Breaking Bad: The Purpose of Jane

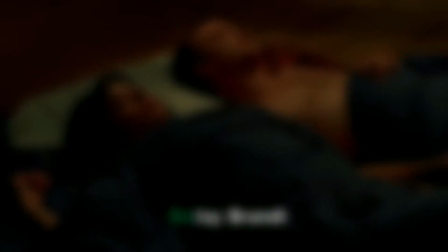He seems to like this girl and doesn't want to mess it up.
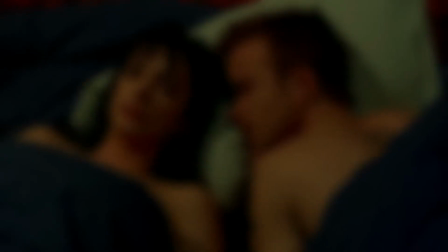Having introduced this new element to Jane and Jesse's relationship, I knew it would be an important subject to keep an eye on as their relationship continues to develop.
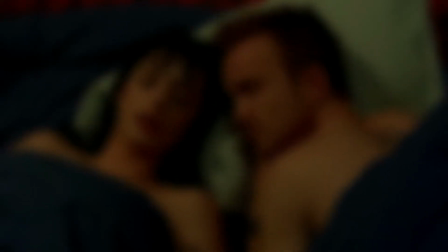And in all honesty, this is when I realized that this was going to probably be the majority of Jane's purpose.
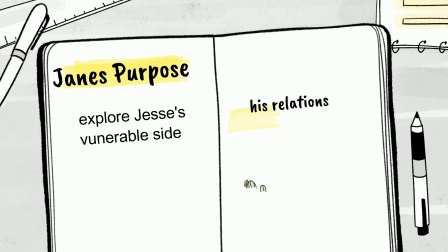In summary, so far, Jane's purpose as a writing tool has been to explore Jesse's vulnerable side and his relationship with drugs.
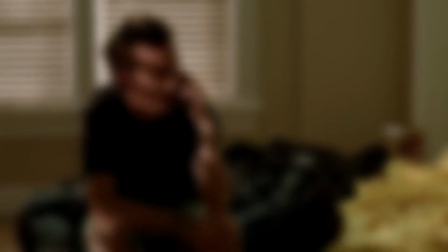In the next scene, we see that Jesse gets frustrated with Walt because Walt calls him in to cook.
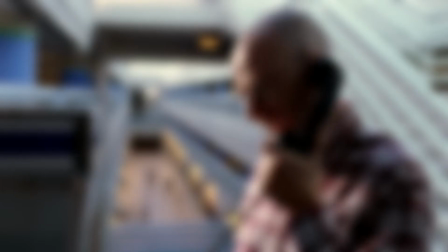He was planning to spend the day with Jane at a museum, something very unlike him to do.
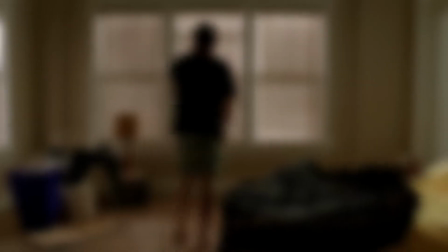As a viewer, we want this for him, or at least I did.
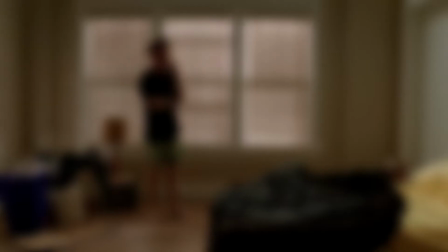This seems like a positive influence on his life, and we realize that there is a potential for Jesse to start himself down a new path.
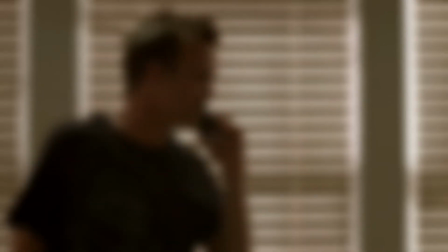But Walter convinces him to go cook by lying about their chemical expiring soon.
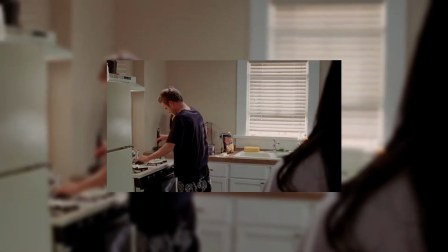We get a cute scene of Jesse trying to make Jane a surprise breakfast,
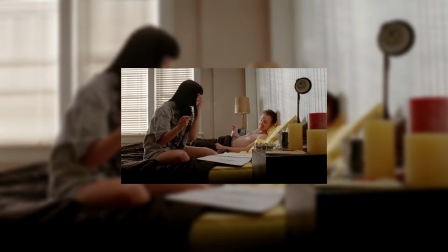and then a scene after that where Jane is looking through Jesse's old art with him, once again showing us a side of his character we aren't used to seeing.
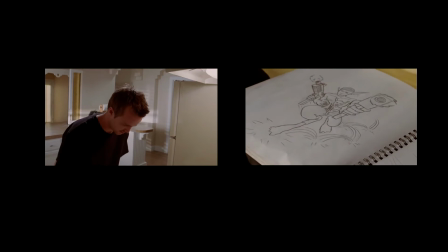However, looking at those two moments in hindsight,
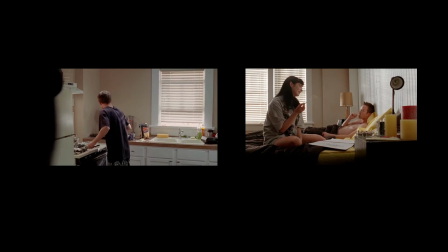these scenes are mainly serving as a way to make what happens at the end hurt even more, both for the audience and for Jesse.
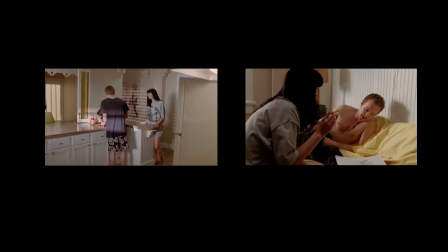They are deepening Jesse's bond with Jane, like applying additional hot wax, just so when it's ripped off later, the audience and Jesse definitely will feel it.
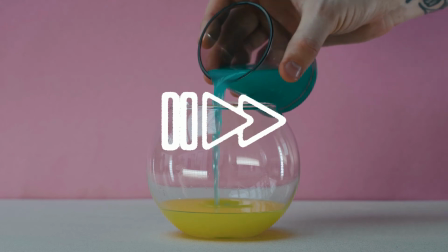Now I'm going to skip a few scenes here, but to summarize what happens in them for the sake of making sure we have context, Jane's dad comes into the picture.
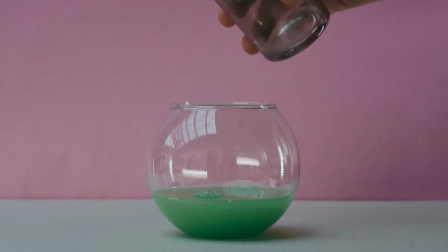Jane lies to her dad that she doesn't know Jesse, and this causes an argument between Jesse and Jane.
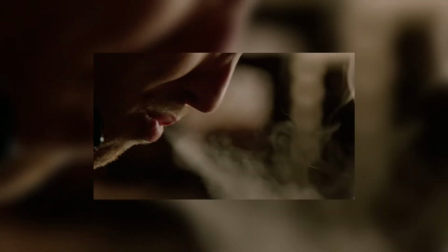We can see how quickly Jesse reverts back to needing to rely on drugs to cope with stress when this happens.
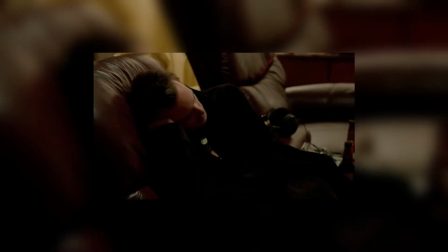She apologizes by sliding one of her drawings under Jesse's door.
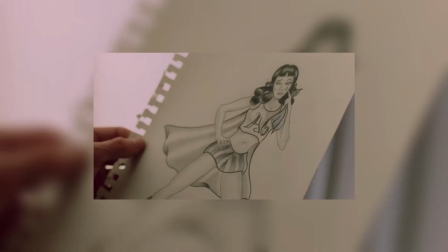We also gain an awareness that Jane's dad attends her AA meetings with her, and we also see that her father is slightly suspicious that Jane is having relations with Jesse.
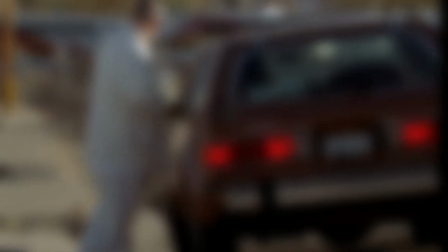The last piece of information we need here to continue further analyzing is the fact that one of Jesse's dealers gets shot and killed,
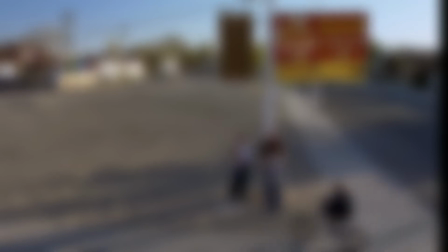causing Jesse to have a great amount of stress, and once again, needing to rely on drugs to help him cope.
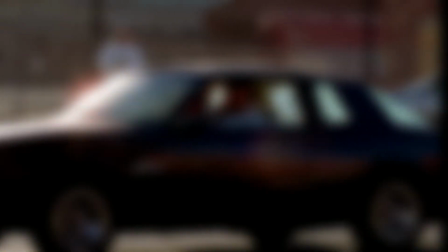In the next scene, we get a truly pivotal moment for Jesse and Jane.
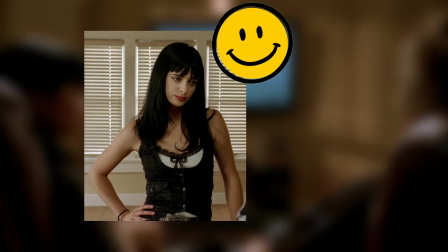Up to this point, Jane has only been a source of positive reinforcement for Jesse, especially in regards to his drug usage.
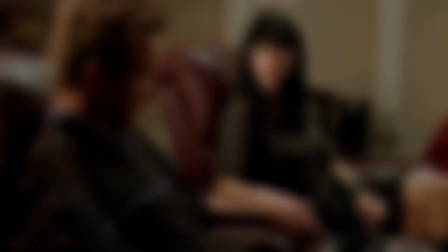But after admitting to Jane that he is a drug dealer and that one of his men died, he asks her to leave because he wants to smoke.
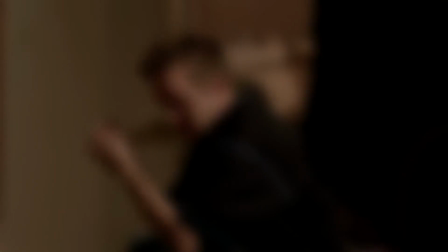I need you to leave.
She tries to advise him that it won't help, but he doesn't listen, and once again he asks her to leave.
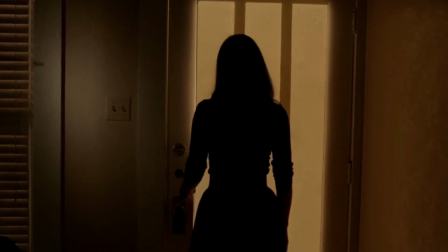It won't help.
And then, just as Jane is about to leave, she turns around and goes to join Jesse in getting high.
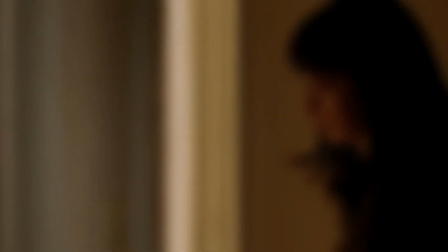This is a pivotal moment for both characters. My heart sank in this moment.
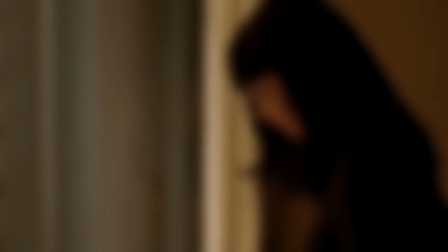I was devastated for Jane. Even though she's only a small character in the grand scheme of our story, I was sad that she gave in.
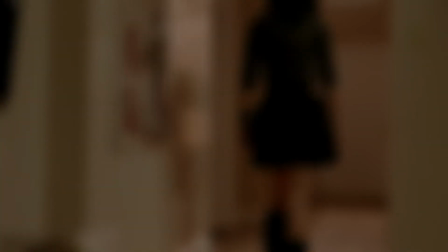I was enjoying her character and all of the positive aspects of Jesse's character that she was bringing out, and part of me was angry at Jesse for it too.
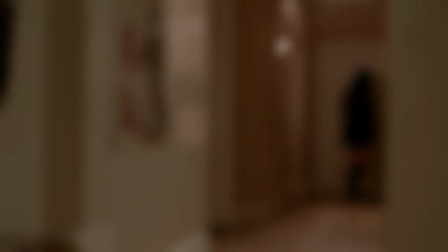After this moment, Jane really slips deep and slips fast into her old drug habits.
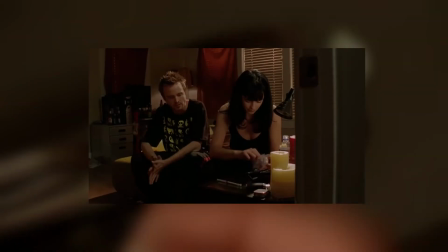She introduces Jesse to heroin, and we watch her make it. Seeing her make it displays to the audience a bit of her history and knowledge,
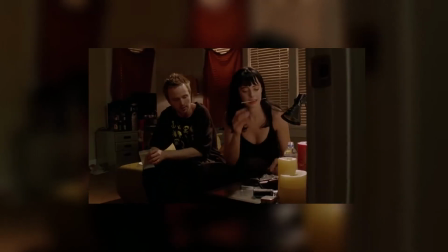and also while she is making it, we don't see any hesitation in her body language or facial expressions.
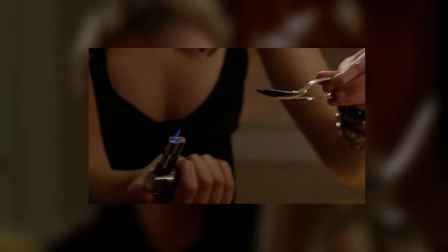She has relapsed, and relapsed hard.
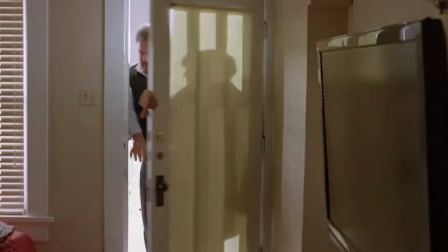After waking up late for 2 of her meetings with her dad, we get this scene in which Jane's dad barges into Jesse's apartment while they're still sleeping.
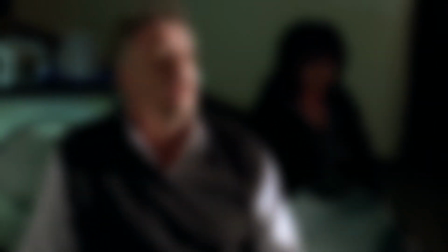He quickly realizes that Jane has been using again, and wow, what a scene this is.
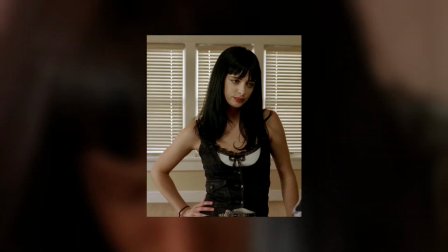Even though this may seem like an important moment for Jane, which it is an even more important moment for Jesse.
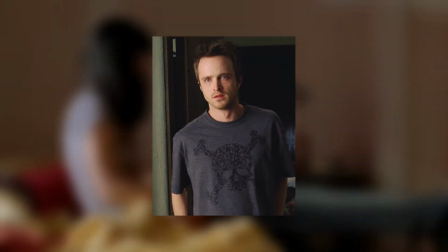And I'm going to try to argue that this scene was purposely written with the intention of giving Jesse perspective and growth more than focusing on Jane's storyline.
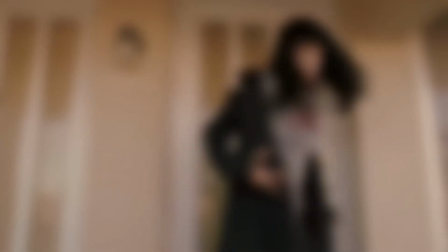The main reason that we know this is because of the framing of the shot and the dialogue choices.
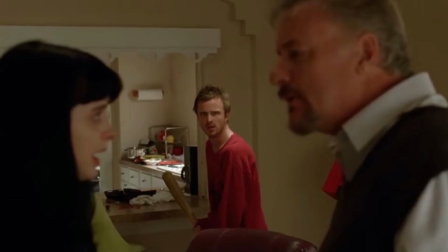The framing of the shot shows Jesse in the background with Jane on our left and her father on our right, and with the important note of Jesse being located in the middle.
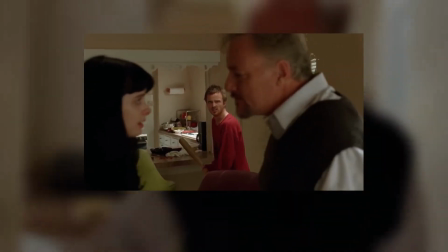Additionally, even though Jane and her dad are the ones speaking, our camera focuses and stays focused on Jesse when they are holding this frame.